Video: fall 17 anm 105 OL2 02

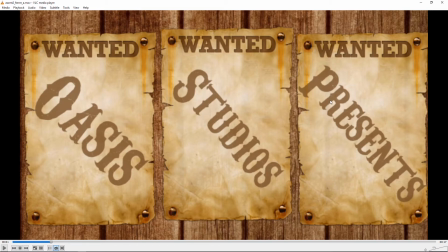40:35 I felt like this kind of went maybe it's some combination with all the text being at the angle and the wanted. It's just a lot of text on the screen at once and somehow I never found myself actually reading the Oasis Studios Presents.
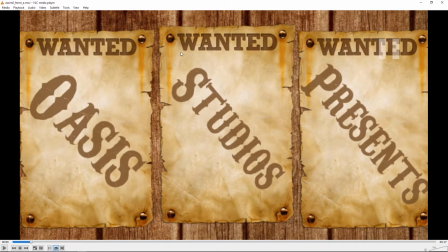40:51 So maybe just like lose the words wanted. I think that's you know it's there's a sort of implication that that's a wanted poster without it and and that might help a little bit.
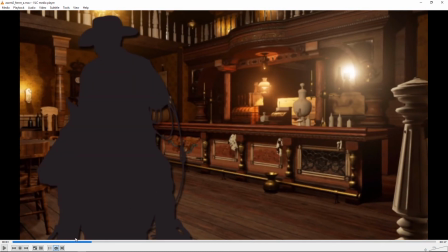41:03 Maybe hold a bit longer on that. I'd be interested to see if anybody else has any thoughts on that.
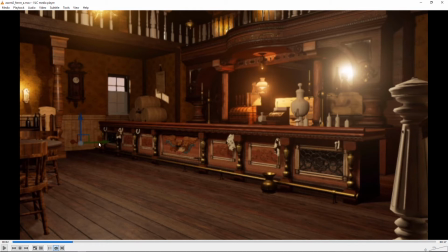41:09 What is this doing in here? Like, I'm not sure why that would remain in there. Is that, I mean, I can't imagine that's in the original image, is it? Anyways, either hide that or paint it out or whatever.
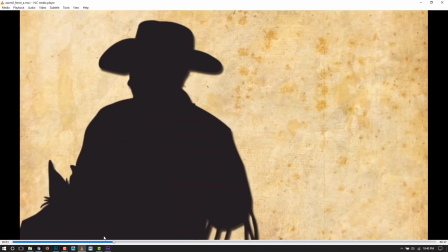41:26 It's kind of distracting. Yeah, that looks cool.
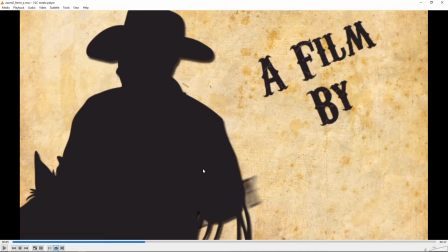41:33 I can see you're using motion blur.
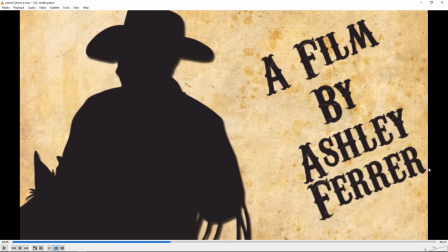41:35 That's really good and I like this and I like the drift but I kind of think that it crowds the edge a little bit so maybe if it when they zoom you know shoot out of the side that they they don't quite get as far so they a little bit more room to
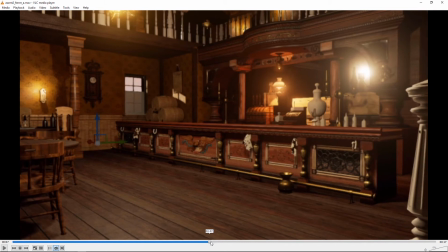41:51 drift and I like how that all breaks up that's really nice kind
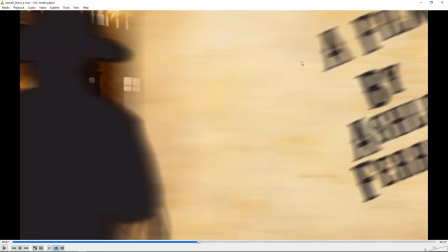42:02 of splits in the middle well I guess those thing move off, those move off, and that moves off.
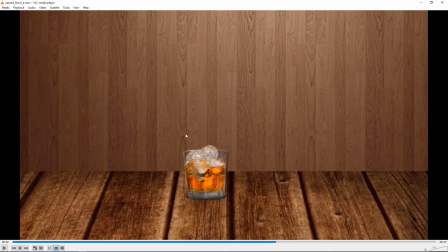42:07 But it works really well. Yeah, I think part of the way you can improve this is just make it happen way faster.
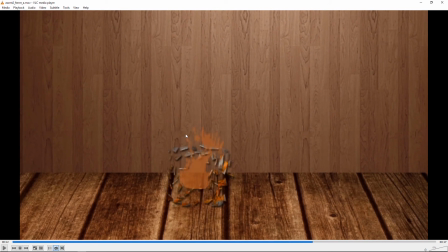42:16 You know, you've got that shatter thing, but it's a little, it's almost like slow motion. So if you can, I don't know what shatter effect you're using, but if you can get them to move outward a lot more, that would help, and just move way faster and get more motion blur going on.
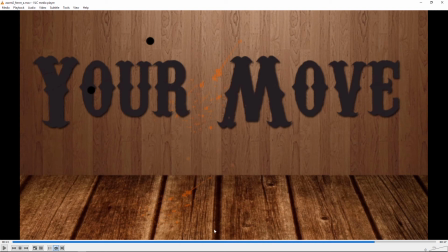42:34 And then it just looks like super slow-mo, whereas like that background splatter hitting the wall doesn't seem slow-mo.
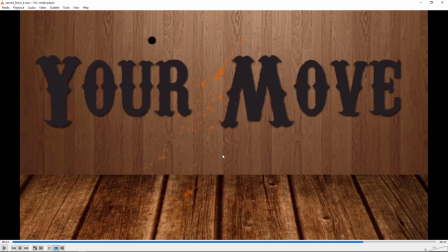42:49 So anyways I think if you speed that way up and have the glass shatter much further, much faster, you'll get away with it better.
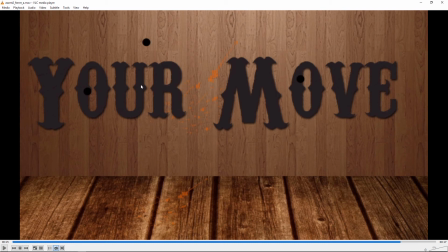42:59 And yeah this is good. I think that the one thing that bugged me was that I'm I'm kind of I think that the the movement of the text being different from the wall is a little I mean in general that can be good because it gives the illusion of depth but in this case it's a little tricky
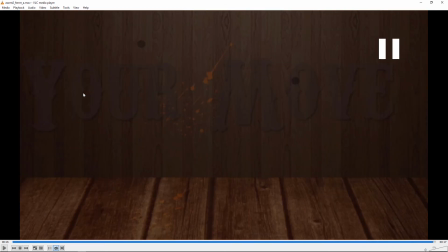43:18 because then the bullet holes are staying in one place but the the text is drifting and so it's like
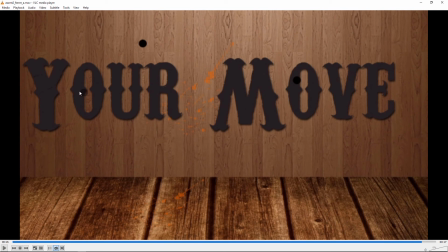43:27 it's moving behind the bullet holes and that kind of looks weird and then this fades before the other stuff
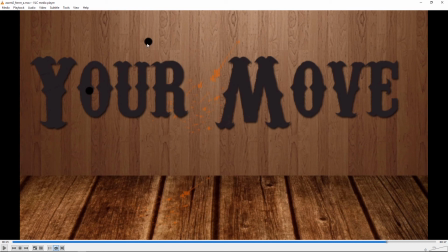43:31 fades so um and you also might want to get those kind of the the little kind of damage marks around the bullet hole a lot of people have been using to kind of um because they're just perfect circles it looks a bit too clean you want that kind of correct damage would look around the holes
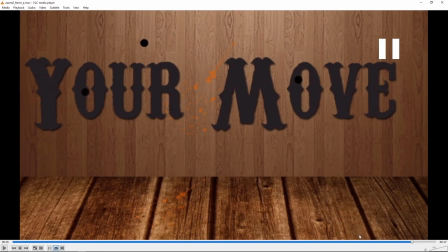43:54 would help and then yeah and just maybe kind of lock the movement of the your move to
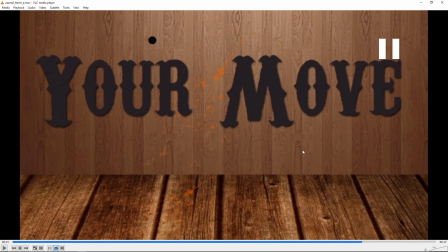44:00 the background because it's not moving so much that I
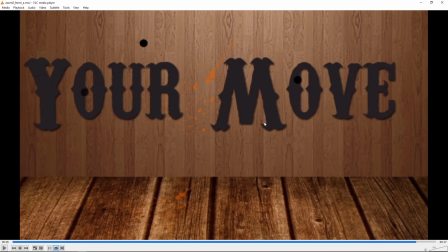44:05 think that you're gaining much you can just parent one to the other to get it to move nicely with it I don't know if you've looked
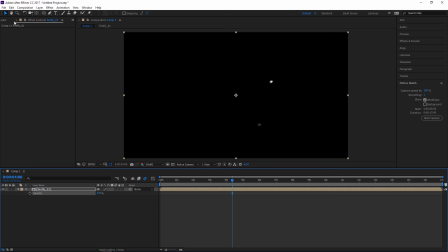44:16 at parenting but I'll just make a new, I'll just use this one, it's fine.
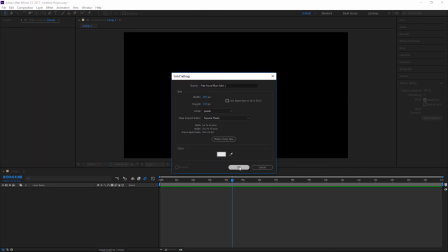44:29 I'll just make a couple solids, a white one, and
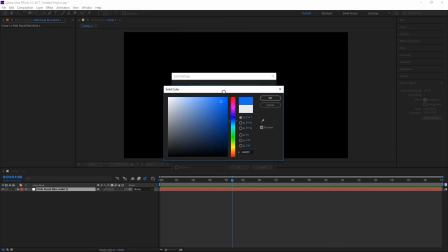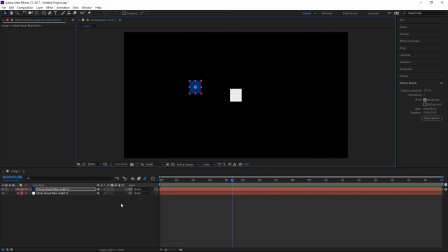44:40 there's a few different ways of parenting.